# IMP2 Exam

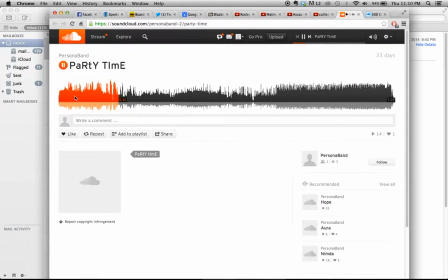My example is, it's not a video, but it's our audio project. It juxtaposes cooking and playing in a basketball game to get a similar theme of the noises and the feelings that go involved in both of those processes.
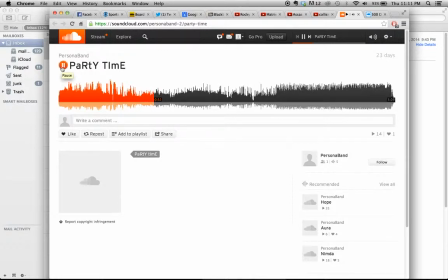So two completely unrelated things that generate a new idea. As you can check this out on our SoundCloud if you want.
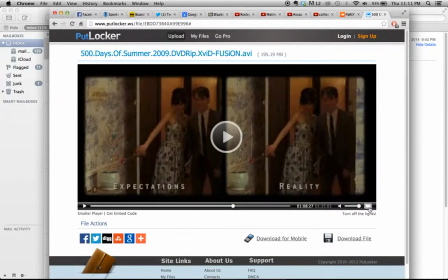And then another one I found that's pretty similar is from 500 Days of Summer.
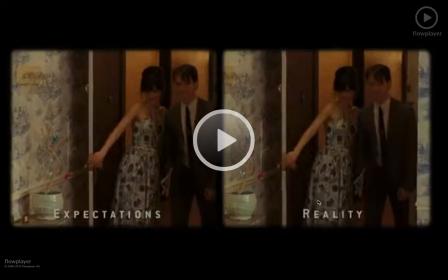It's two different events because one is expectations over here and the other is reality over here.
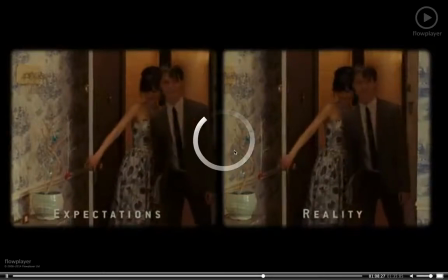And it's a montage of this guy's night as he goes through it.
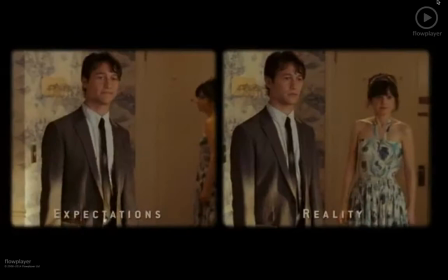And it's two different, it's two completely different scenes, but since they're put next to each other in a montage like this,
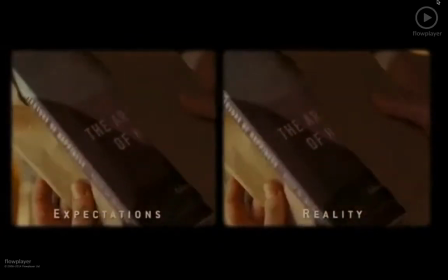you generate the idea of the feeling they want you to get from reality not meeting
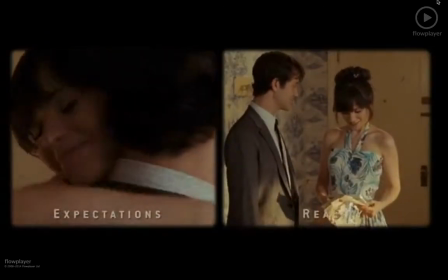expectations or expectations exceeding reality, whatever they want to go for.
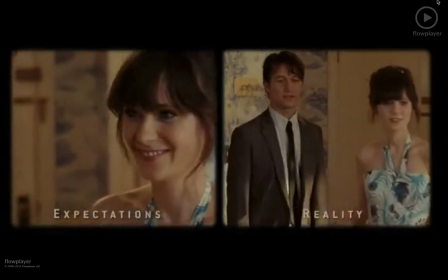So you witness these two different scenes. This is a really good example, I think, because they are side by side exactly.
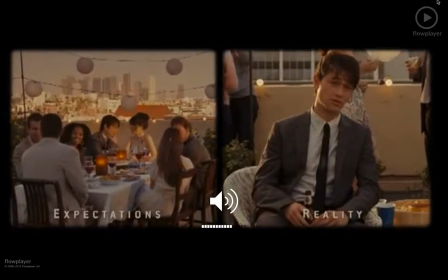And you can just hear, you can watch it for a minute.
Tom could be a really great architect if he wanted to be.
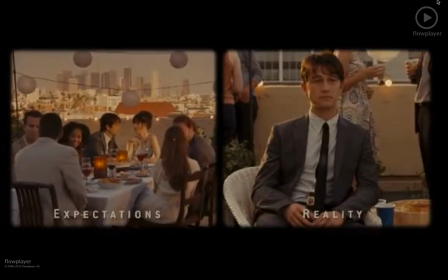That's unusual. I mean, what made you go from one to the other?
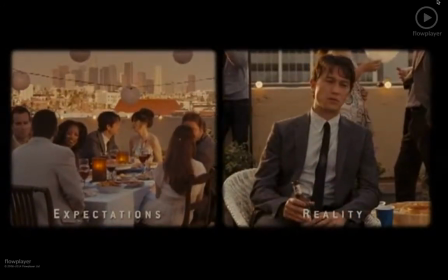So as you can tell from this scene, the expectations are Tom and Summer hitting it off.
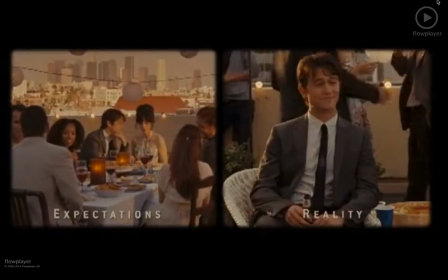Reality is him talking to some girl, validating his career choice, all that.
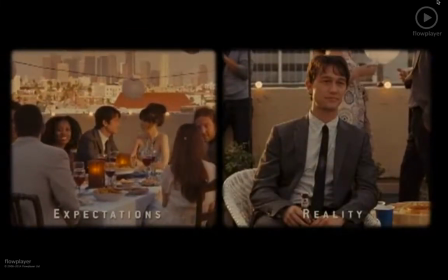And then it moves throughout the night, and Tom's expectations don't go the way he wants.
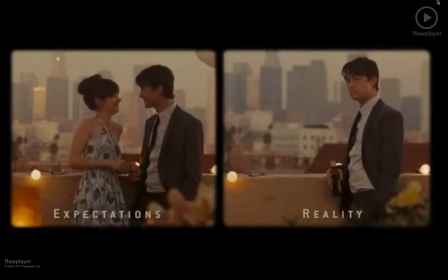Alone on the right, together on the left. So you get this feeling of
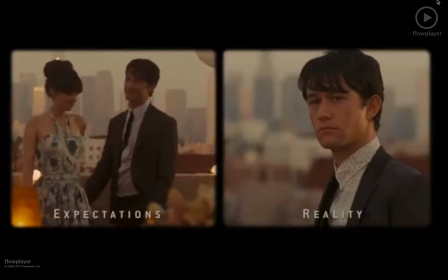these two different scenes really bring out the loneliness or the missed opportunities that the movie's going for.
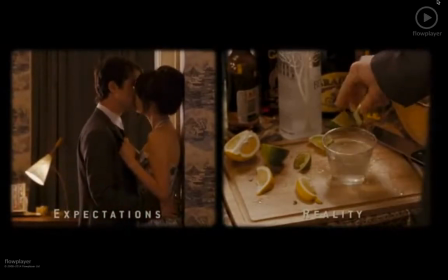So this montage, I think, is really good in doing the collision because it's almost literally colliding these two different scenes together.
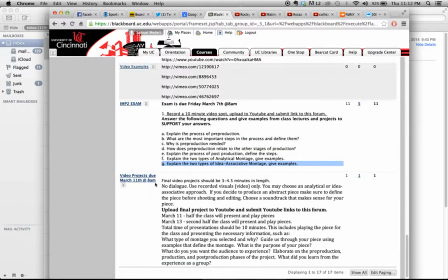So you guys pretty much get it. And that should about do it on the questions for this exam. Hopefully that recorded appropriately. Thank you for listening.